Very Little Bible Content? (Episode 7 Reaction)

And when those moments hit, you go, oh, the Lord's Prayer isn't just something that I read on a wall. It's not just something that comes out of the blue. I can go to this when I am stressed like they were. This is the disciples' tensions are rising and they struggled just like we would have struggled. And I think that's actually really encouraging, even though there's a lot of tension in this episode. In many ways, it's hopeful.
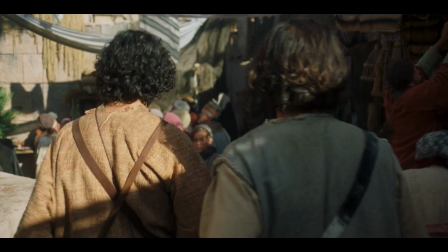20:54 And now we've got the return of Tamar and the return of Ethan. I don't know if we hear his name for sure.
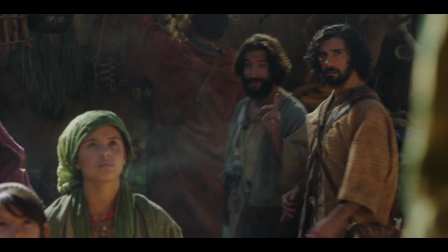20:59 We didn't name him in season 1, but the paralytic who was lowered through the roof, they are now spreading the word.
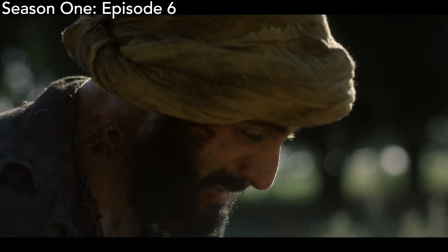21:04 And we get to see that in action. In season 1, when the leper came to Jesus and he said, my sister was at the wedding.
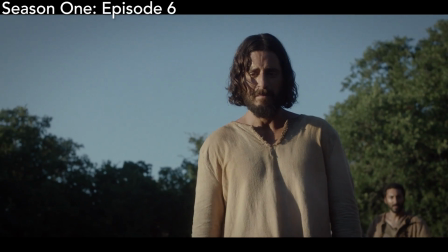21:09 She told me what she can do. Now we're actually seeing people spread the word in real time. You get a chance to see who's telling people about Jesus and why.
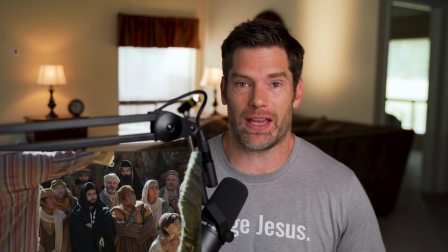21:17 And Tamar is an evangelist and Ethan is an evangelist. And this is great. And this is a model for us.
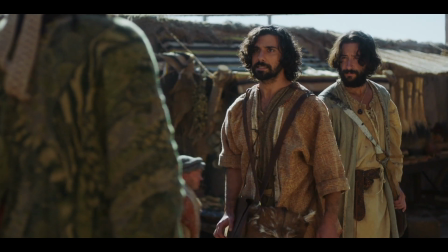21:22 But as you can see, just like in today's world, back then it could cause some problems. And so Andrew is saying, look, right now is not the time.
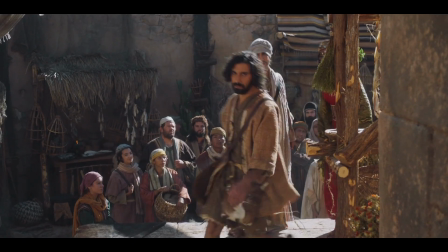21:29 And we see Tamar with her strength and Ethan with his strength saying, yeah, not sure we're going to go along with this plan.
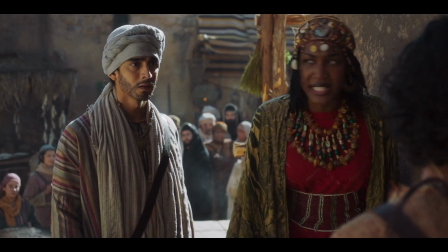21:35 We have to tell people. And she's questioning Andrew. Why don't you have the bravery? And Andrew's giving her all this information of why.
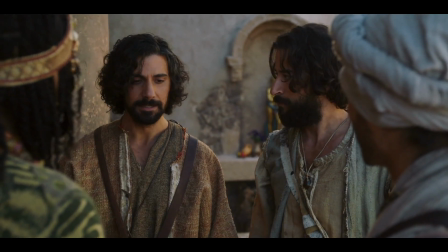21:41 But we love this return of Tamar and Ethan.
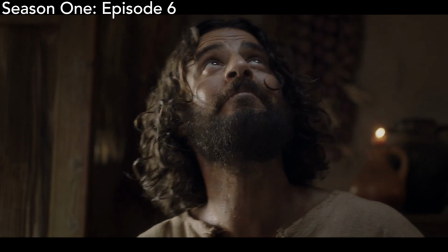21:43 And Tamar is actually someone, she's played by Amber, who in season 1, the plan was at the end of episode 6, we weren't going to see Tamar again.
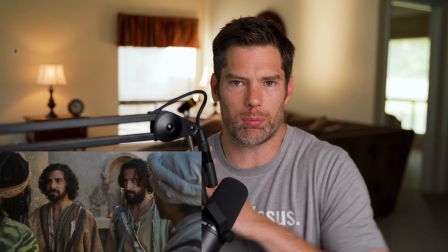21:50 But we loved the tune that she played. And we talk about that a lot. When we're putting together this orchestra, we like people who play a different tune or bring a different instrument to the table.
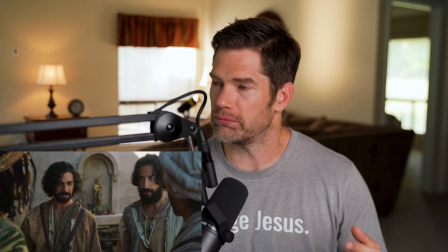21:59 And we just loved Tamar and her energy and her passion. And so we thought she's someone who we actually think would be a great addition to the team moving forward.
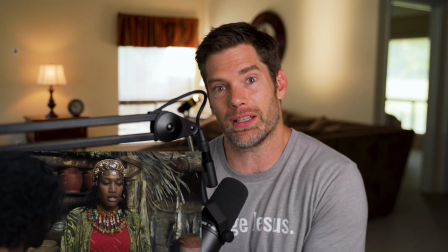22:06 And so this was our way of bringing her back into the fold. And also at the same time, having it be related to the plot.
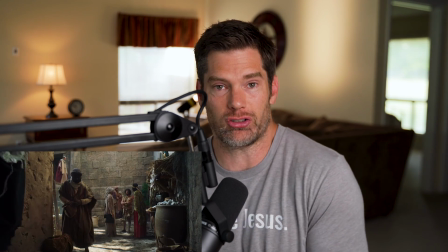22:12 What she's doing is actually causing more tension. And she's now raising the stakes.
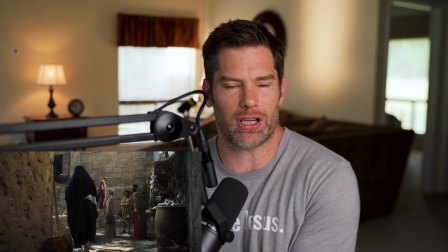22:17 And she's part of that. But now we also get a chance to bring her into the fold and add her to the team moving forward.
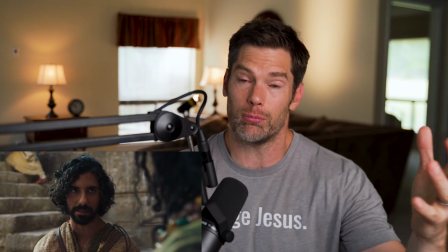22:22 And so you're going to see more of her in season 3. And she might also bring a little bit of tension. And we'll get a chance to explore that in season 3.
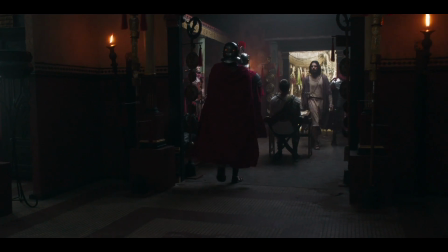22:28 That, of course, leads into the scene between Quintus and Jesus. And this scene is one of the scenes that I was most excited to write, most excited to be part of.
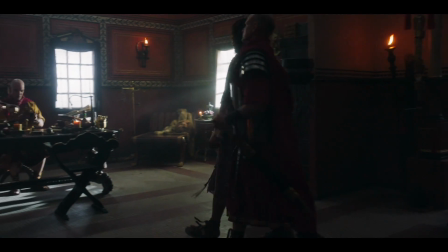22:35 We were really looking forward to this. This is like a face-off of Titans. You get to see the fun of it. Now, does this scene advance the plot significantly?
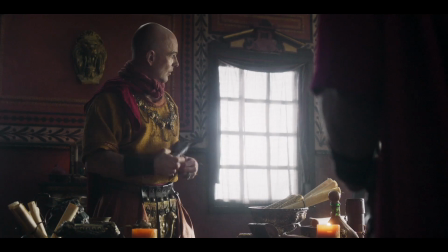22:41 Not necessarily, but we just wanted to get these two in a room together. And you see a lot of Easter eggs. So when you watch this scene, you get to see some of these moments.
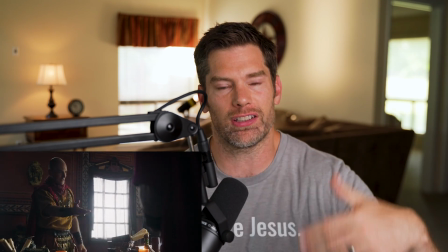22:48 Jesus talking about, for example, the visit that Jesus had from the Far East, which is a nod to the wise men who visited him when he was a child.
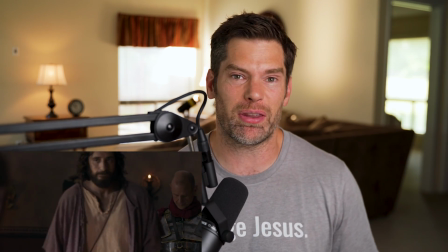22:54 You see talk about fish, and Jesus even mentioned that's a common theme. But you get to see these little Easter eggs between the two of them.
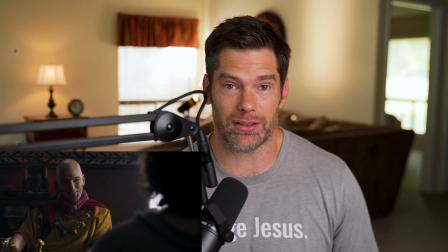23:00 But ultimately, Quintus is just trying to get a handle on this guy, and he thinks that he's getting him figured out.
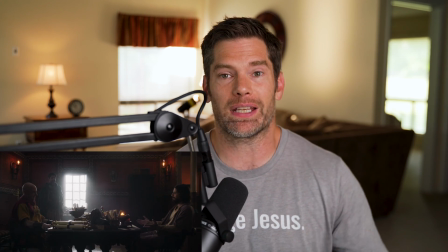23:04 Of course, we know, and Jesus knows that he's not. But again, a precursor to what's to come. The Romans are trying to figure this out, and we get a chance to see Jesus get brought in for questioning, and what does he do when he's brought in for questioning?
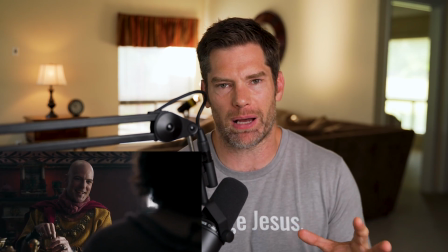23:15 How does he respond to all of that?
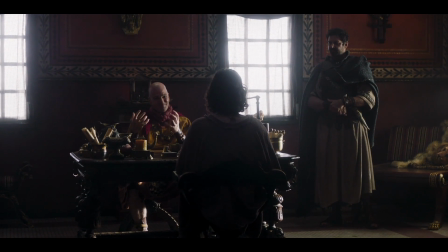23:17 And we get to see this really fun moment, and I think there's also, what I think is one of the funnier moments in the season is when Jesus says, I won't make you do anything.
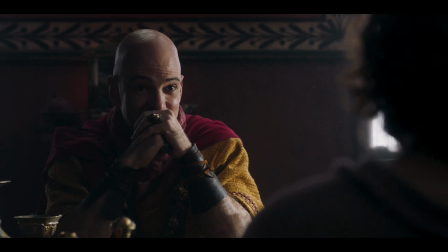23:25 But my father, on the other hand. I don't know what that means, but let's leave on a high note.
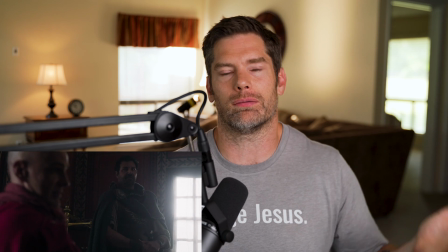23:31 This scene is just one of those scenes where, regardless of what it accomplished, we just wanted it to happen.
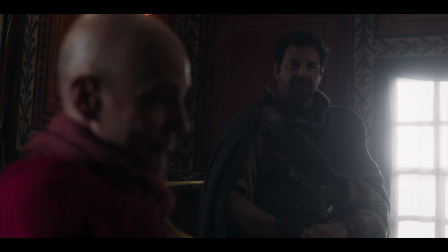23:36 We just wanted it to be fun and enjoyable, and we love seeing two tremendous actors get together. And then you got a third tremendous actor standing there watching and observing.
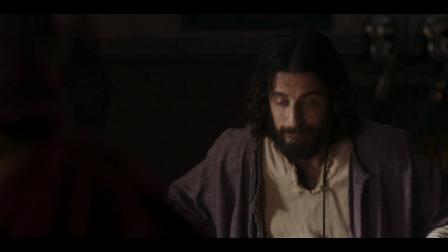23:42 And you get to see Atticus going, man, this guy is up to something, and I'm going to figure out what it is.
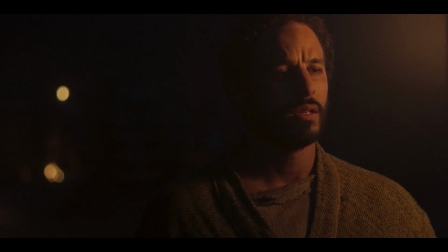23:48 And ultimately, that brings us to the climax of the episode, the Lord's Prayer. Now, originally, we didn't know exactly where the Lord's Prayer was going to go.
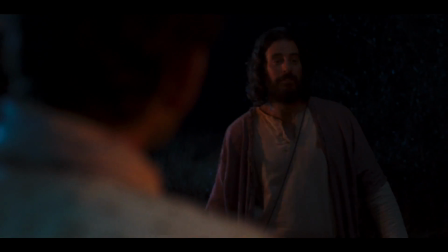23:54 I decided that we needed that in this episode just because of the fact of what I said earlier, which is that this episode is so tense and has so many things that aren't from Scripture.
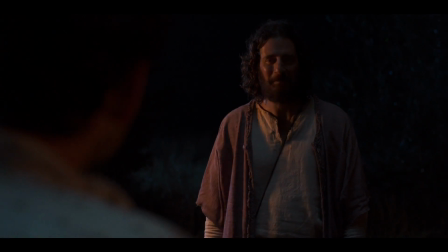24:03 I just thought we've got to bring it back somehow to the center of our show. And the center of our show is ultimately Jesus' impact on his followers.
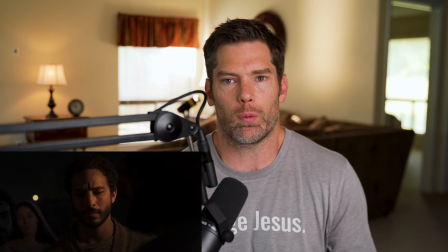24:10 Even though this is just a brief scene, we thought, let's bring the Lord's Prayer into this episode. This will be a beautiful climax to the episode. It doesn't solve everything, but it does show you where the disciples need to go when they are stressed.
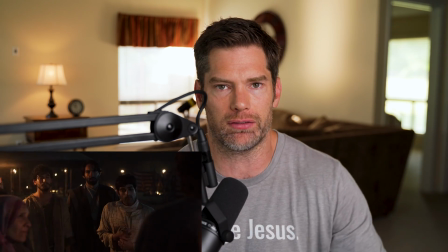24:22 Jesus says something in this scene that I saw in the chat during the live stream. It hit so many people, which is when he's talking about how I told you to wait.
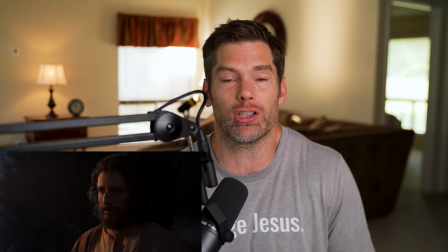24:30 And then he said, there are going to be times when I'm not around, and you have to learn how to navigate through these situations.
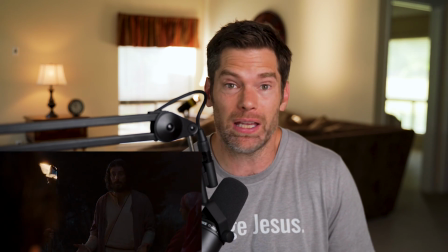24:35 You have to learn how to face fear, because it's going to come even worse. And isn't that true 2,000 years later?